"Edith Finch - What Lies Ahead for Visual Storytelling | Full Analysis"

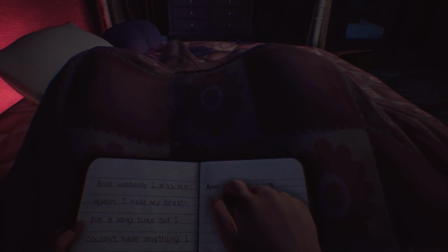She died choking on her own vomit while she slept Yet this is told from a child's perspective Nothing about the holly berries effects or
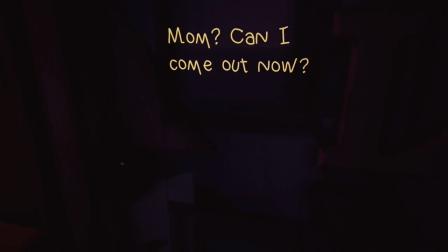how she died is given to us in this story She's hungry and can't get food So it turns from her eating dangerous items into crawling out her window as
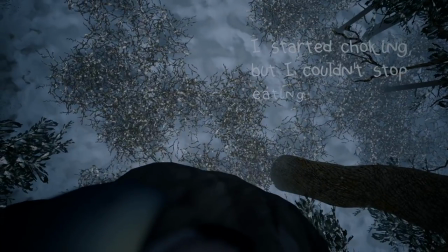a cat then an owl who even chokes on her prey then a shark that rips a seal apart,
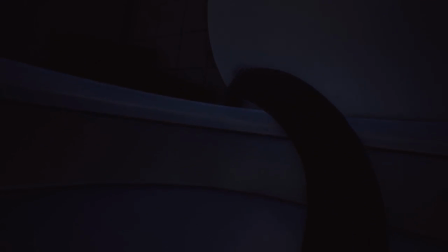then a monster that eats humans, and then a shocking conclusion of the monster crawling under her bed,
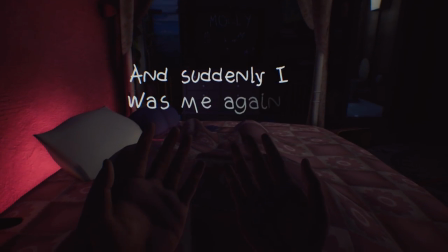followed by Molly seemingly waking from her hallucinations.
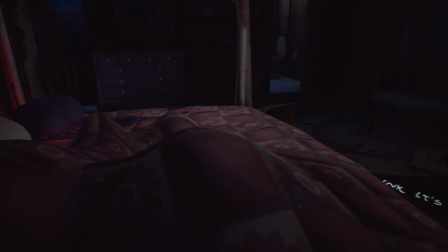The monster under the bed trope is a common child's fear, yet personified in such a way that's not only relatable,
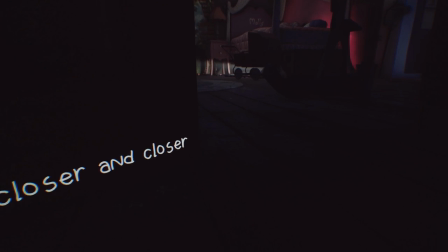but takes such a turn for the sake of symbolism and the encroaching death that is about to take her while she sleeps.
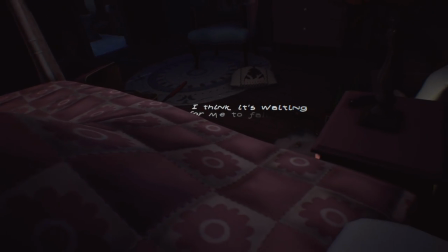Compare this to the child's mind, like how she isn't serious when she says the monster under her bed will take her while she sleeps.
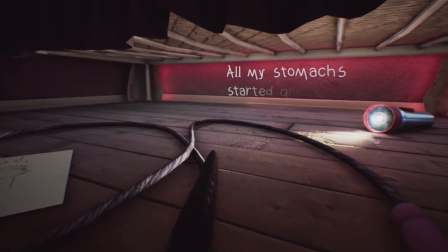And when she says that she's going to be gone soon, she's simply hungry enough for it to manifest in her imagination and,
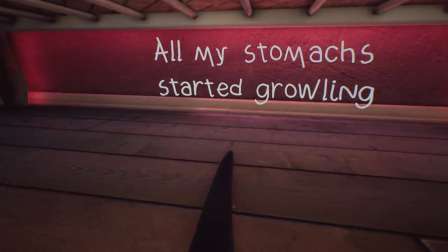well, due to the holly berries, the hallucinations.
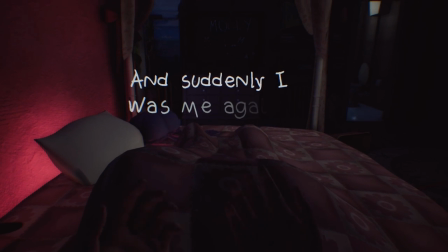Hence why she says, It all meshes together so well. Molly is playing on basic fears with the monster under her bed, while we, as the player,
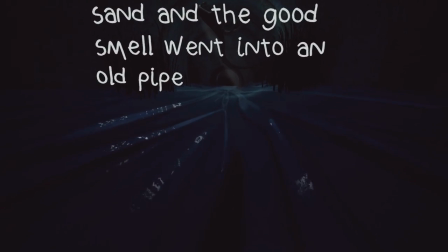think of it as more hauntingly coincidental and symbolic.
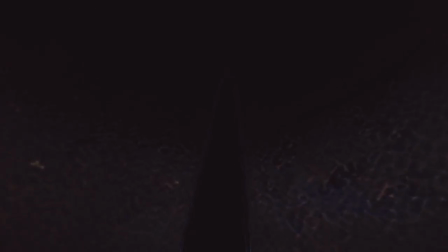Yet both Molly and the player think of the monster as something real, affecting Molly and the player alike, but in different ways.
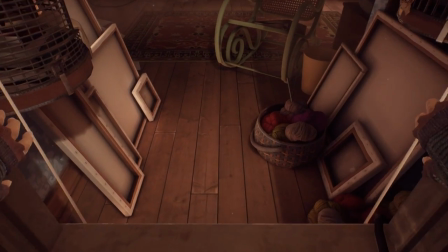We crawl into Edie's room from the window we passed as a cat.
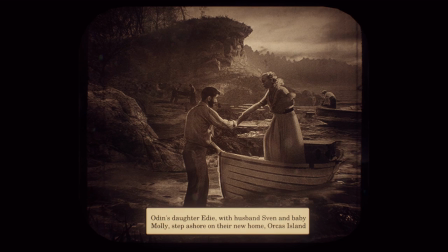We find out about Odin and how Odin, Edie, Edie's husband Sven, and Baby Molly sailed with their house.
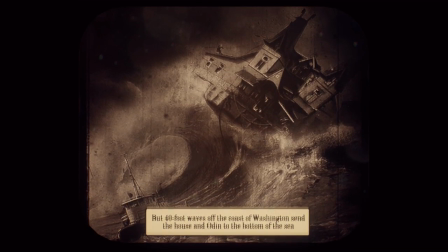The house sunk next to Orcus Island and Odin died with the house.
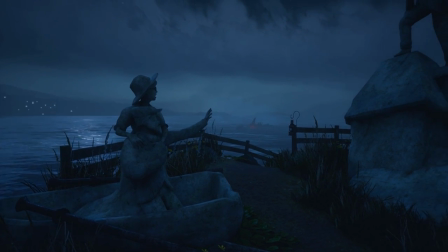A monument was created in his honor.
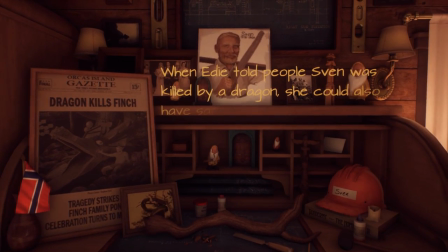We also find Sven's shrine, where we find out that he was killed by a dragon slide he was building for Walter's 12th birthday. We find out about some kind of mole man, many animal shrines, and newspaper folded to make a shark.
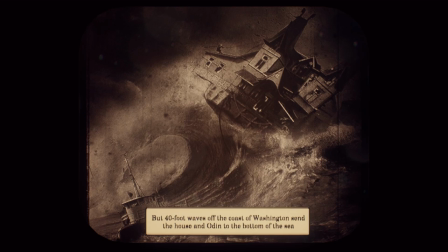For now, these details don't mean much to us, beyond Odin and Sven's cause of death.
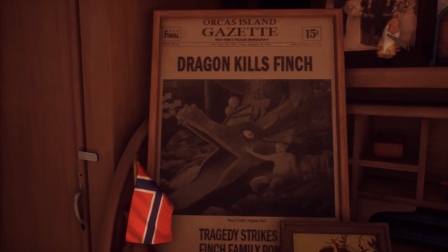It'll rear itself back into the picture later on.
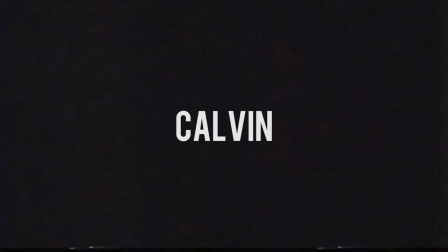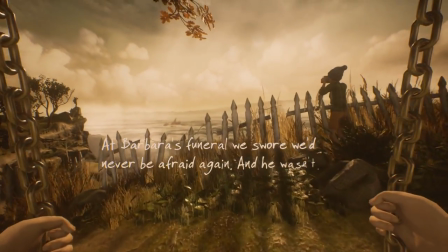Calvin is the embodiment of every child who has swung on a swing.
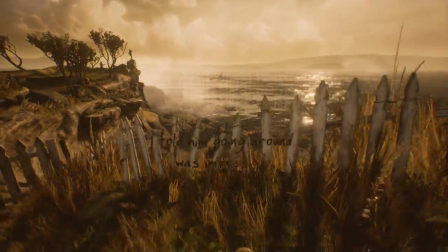He was simply a child who wanted to fly and imagined swinging around that tree branch.
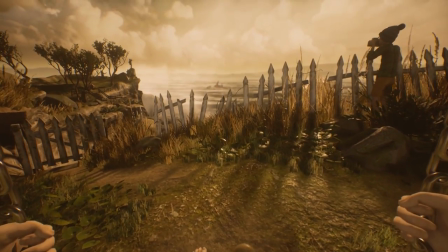The game emulates this experience by utilizing both of the control sticks, one for each leg.
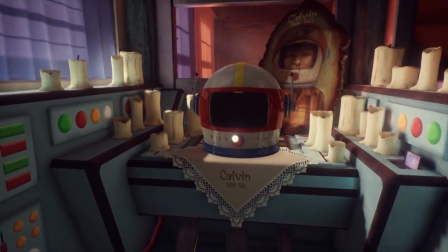Calvin wanted to be an astronaut. From his perspective, he was actually flying.
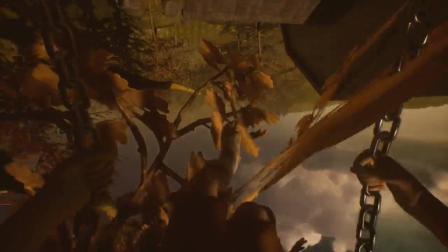He actually swung around that tree branch, no matter how mundane and ordinary his death actually was,
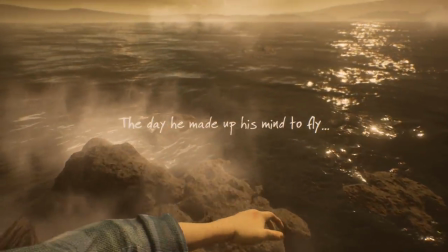simply jumping from the swing off a cliff to his death. Yet his death is painted as him finally achieving his dreams.
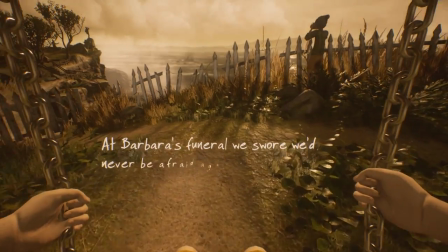Sam and Calvin, who are twin brothers that share the same room, made a promise at Barbara's funeral that they would never be afraid again.
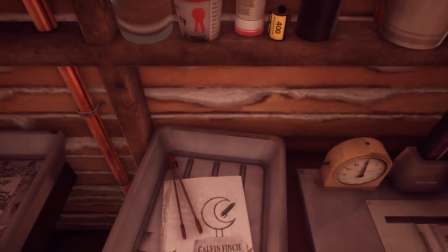While Sam put this passion and promise toward photography,
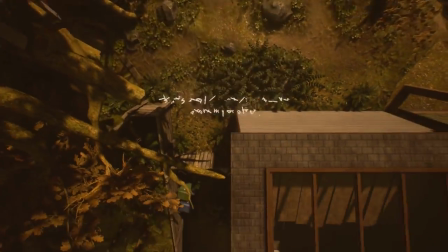Calvin's bravery sent him to an early grave due to childhood carelessness.
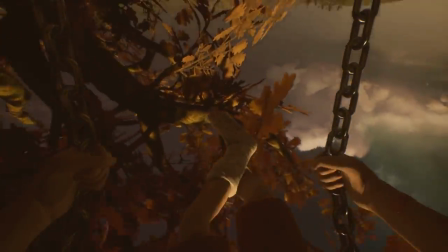But who can really blame him? He's not the one that put to Swain on a tree branch right next to a sharp fence and a steep cliff.
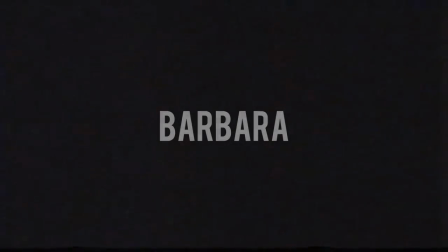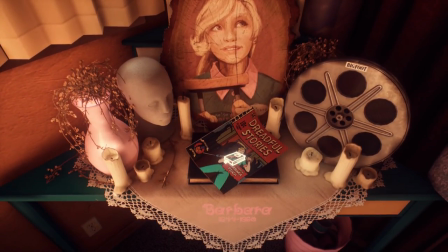Barbara Finch's story allows for an unexpected tonal shift with its comic book story within a story.
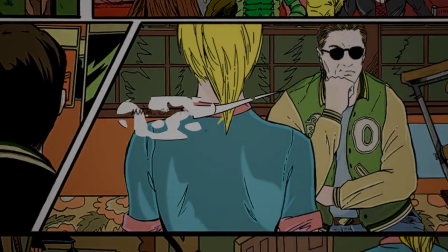It's funny and light-hearted despite the sinister subject matter of murder.
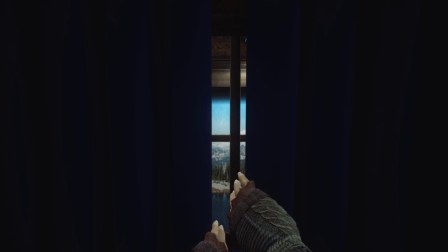While the game typically takes on a more somber tone,
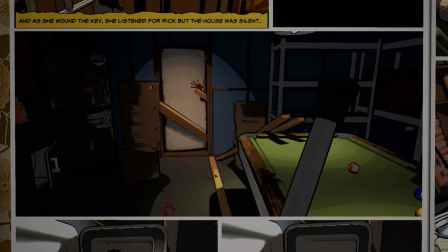it isn't afraid to twist your expectations and put a smile on your face with its versatile presentation.
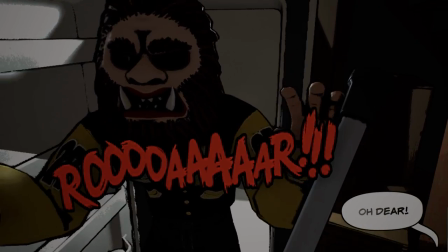The way she says when her boyfriend Rick was trying to help bring her famous scream back out was hilarious.
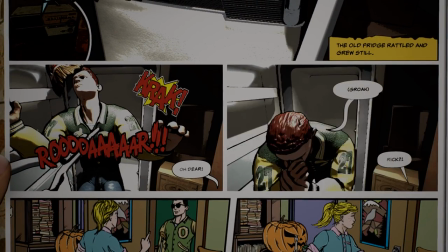Although, this unique presentation comes at a cost.
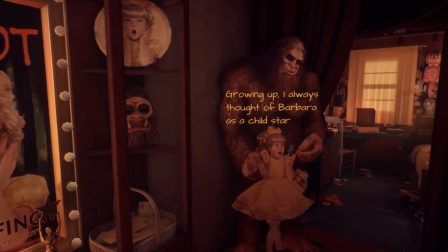Barbara is the archetype of a washed-up celebrity, a forgotten child star, who wanted what wouldn't sustain in her life, the fame.
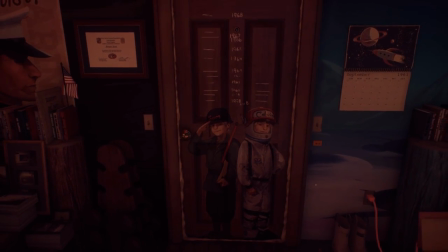Similar to other members of the Finch family, she wanted what she couldn't have.
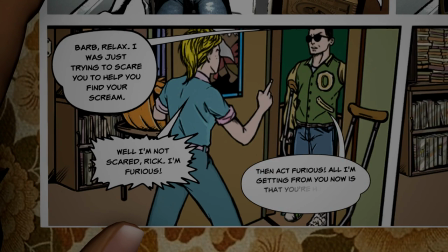Because of her child star fame, her story is told through dramatization, exaggeration, and even fabrication.
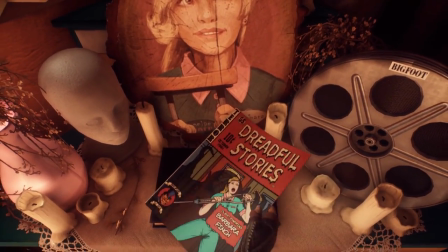Edith said it herself, she's surprised that Edie kept this comic book.
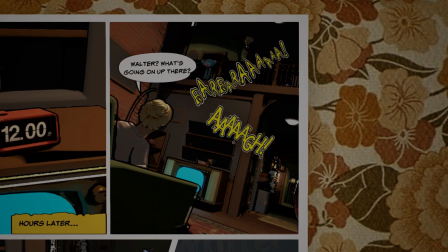So the story is by far the most ambiguous. While all fingers point to murder, we can only guess how.
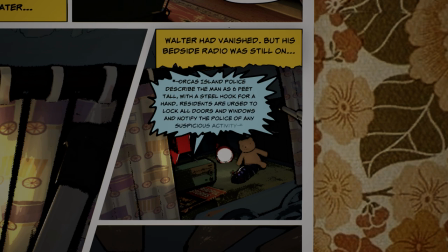There's only one possibility that makes sense to me, however, And that would be that she was killed by a gang of hoodlums.
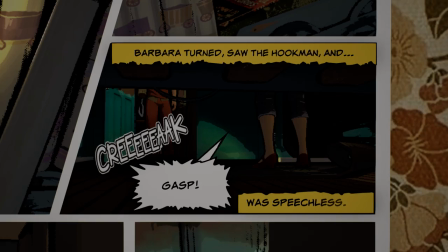This gang is wearing Halloween masks, the leader being Kevin Spacey.
Well, a glass would be a star.
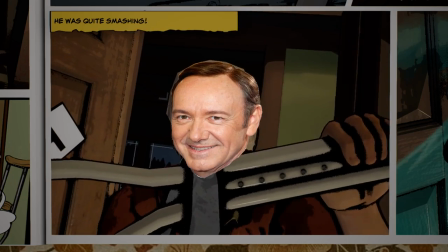Follow me under the deepest valley of my view. My son found out the hardware. I know you're not in this for the money.
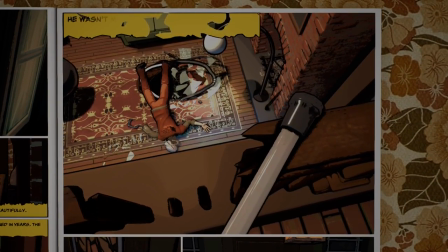We see the hookman who Barbara sends over the banister. We see that same banister repaired in the house.
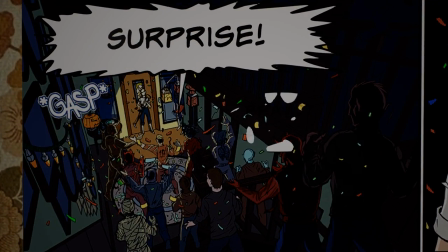We also see a bunch of Halloween mask strangers that the comic book calls her fans, who, for some reason, showed up to surprise her.
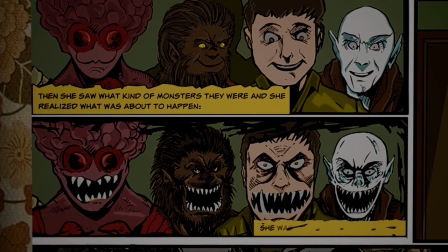This sounds like flat-out fabrication, and is most likely just the Halloween mask again about to tear her apart.
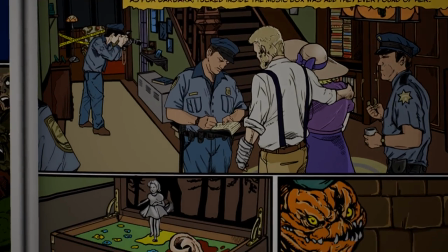Another detail worth noting is how the only remaining body part found of Barbara is her ear,
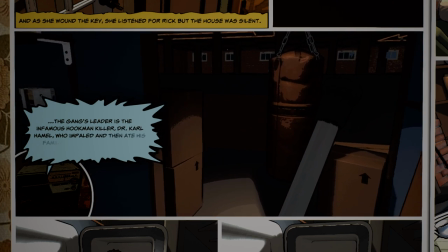and the gang's leader Hookman ate his family 10 years ago tonight.
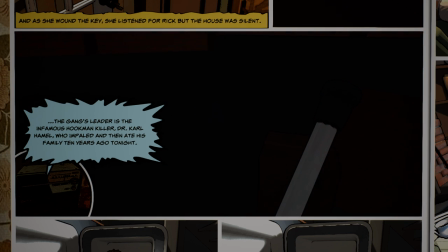However, the details about the ear and the Hookman eating his family could have very well been fabricated.
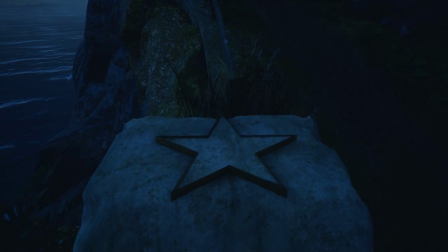I would like to think her body was present at the funeral we already know happened from Calvin's story.
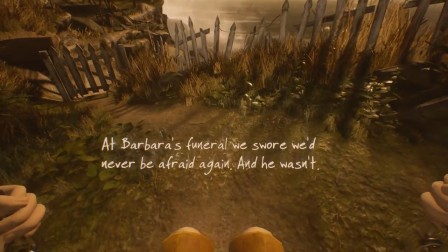Whether that's true or not, there's no way to know.
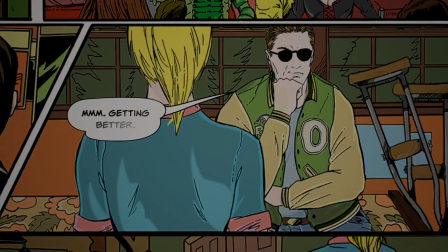However, it's also entirely possible that Rick killed her, given how many of these details could have been fabricated.
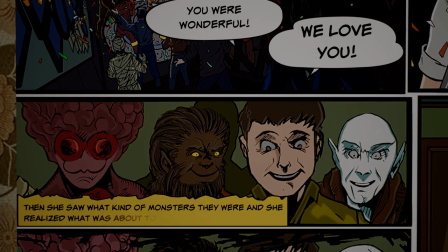There's another possibility, although unlikely, and that would be how she was killed by her fans.
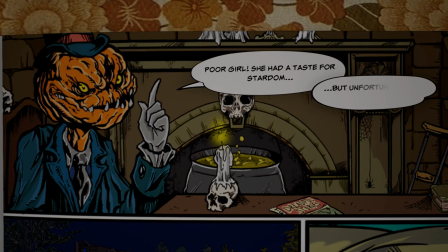Fans killing celebrities was not an uncommon way for celebrities to die at the time.
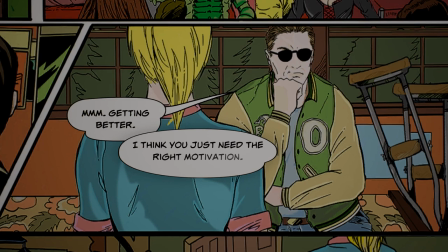There's also an odd detail when the comic book introduces Rick, her biggest fan.
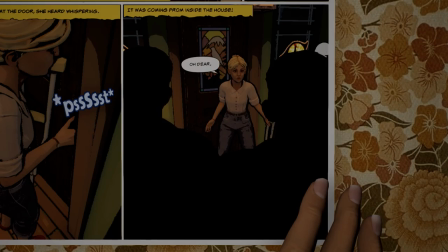And you You know how crazy these biggest fans can get.
What is wrong with you all?
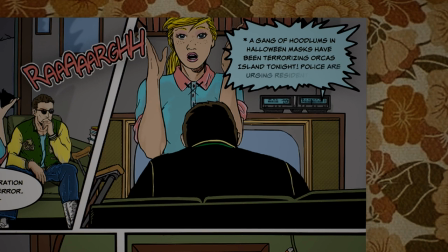Although he has a pretty good alibi of being with Barbara when the radio events were happening.
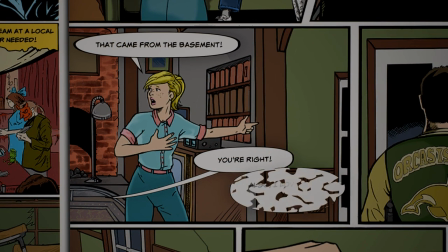Unless the radio events in the Halloween hoodlum game was all fabricated, then it very well could have been Rick that killed her.
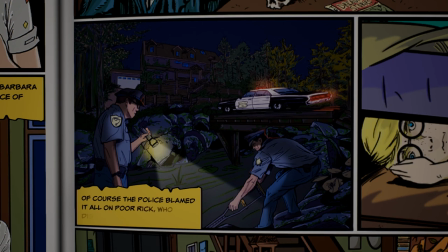The fact that Rick was never found after Barbara's murder doesn't exactly help with this mystery.
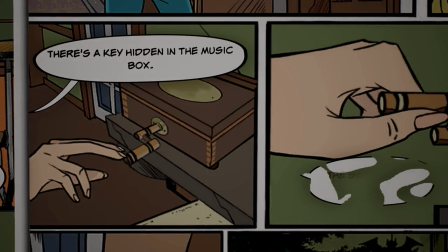What I did find to be a disconnect, however, was how the comic book shows you how to unlock the basement door to the next area,
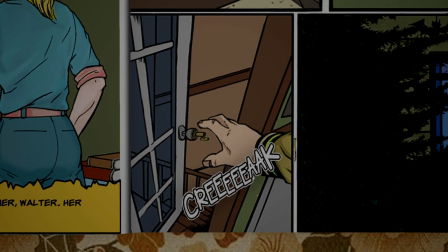which is a wonderful way of conveying secrets to the player, but then Rick unlocks the door and heads down there only for 20 minutes to pass before you,
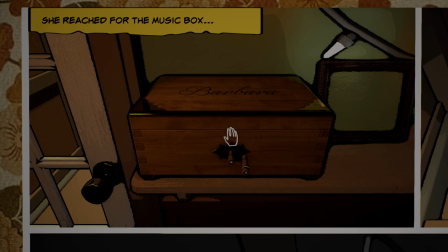playing as Barbara, have to wind the music box and unlock the door again. It feels like a forced tutorial.
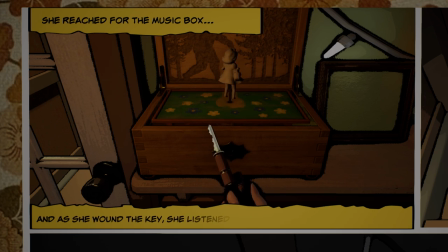The game is basically saying that Rick unlocked the door, put the key back into the music box,
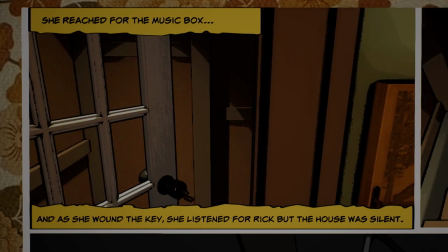closed and locked the door behind him, and then proceeded into the basement. It makes absolutely no sense.
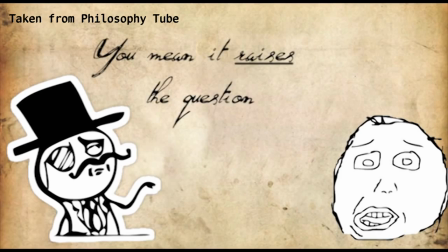Which only begs the question,
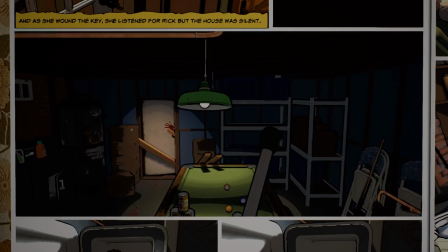how did the comic book writers know about the music box key and the exact layout of the house, despite the family room being modernized?
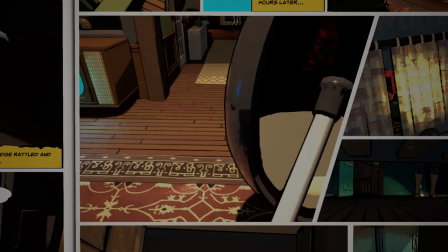Well, we'll come back to that later on.
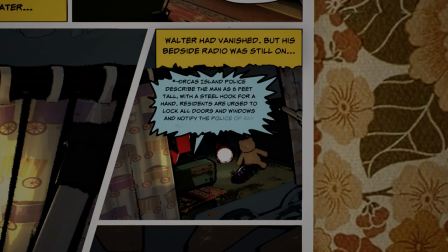When Barbara was trying to find Walter in her room,
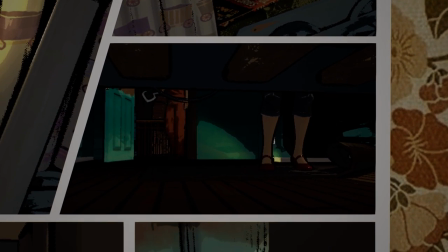we get a little hint when the camera is positioned under the bed, and at the end of the story, our suspicions are only confirmed.
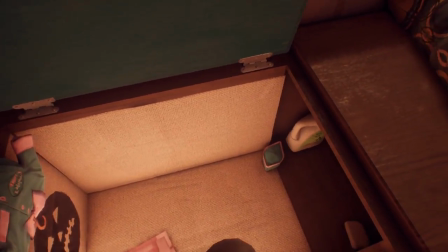Now that we know how to unlock the basement door, we proceed to make our way back to the main floor, noticing how less light is shining through the windows.
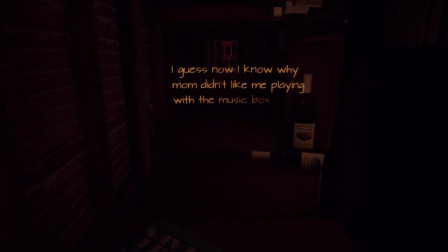Edith mentions how she now knows why her mom stopped her from playing with the music box as a kid.
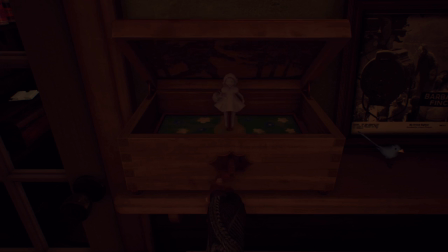The game realizes how it's a terrible place to hide a key, especially with how kids like to wind up stuff as much as they can. At least the game is self-aware in that regard.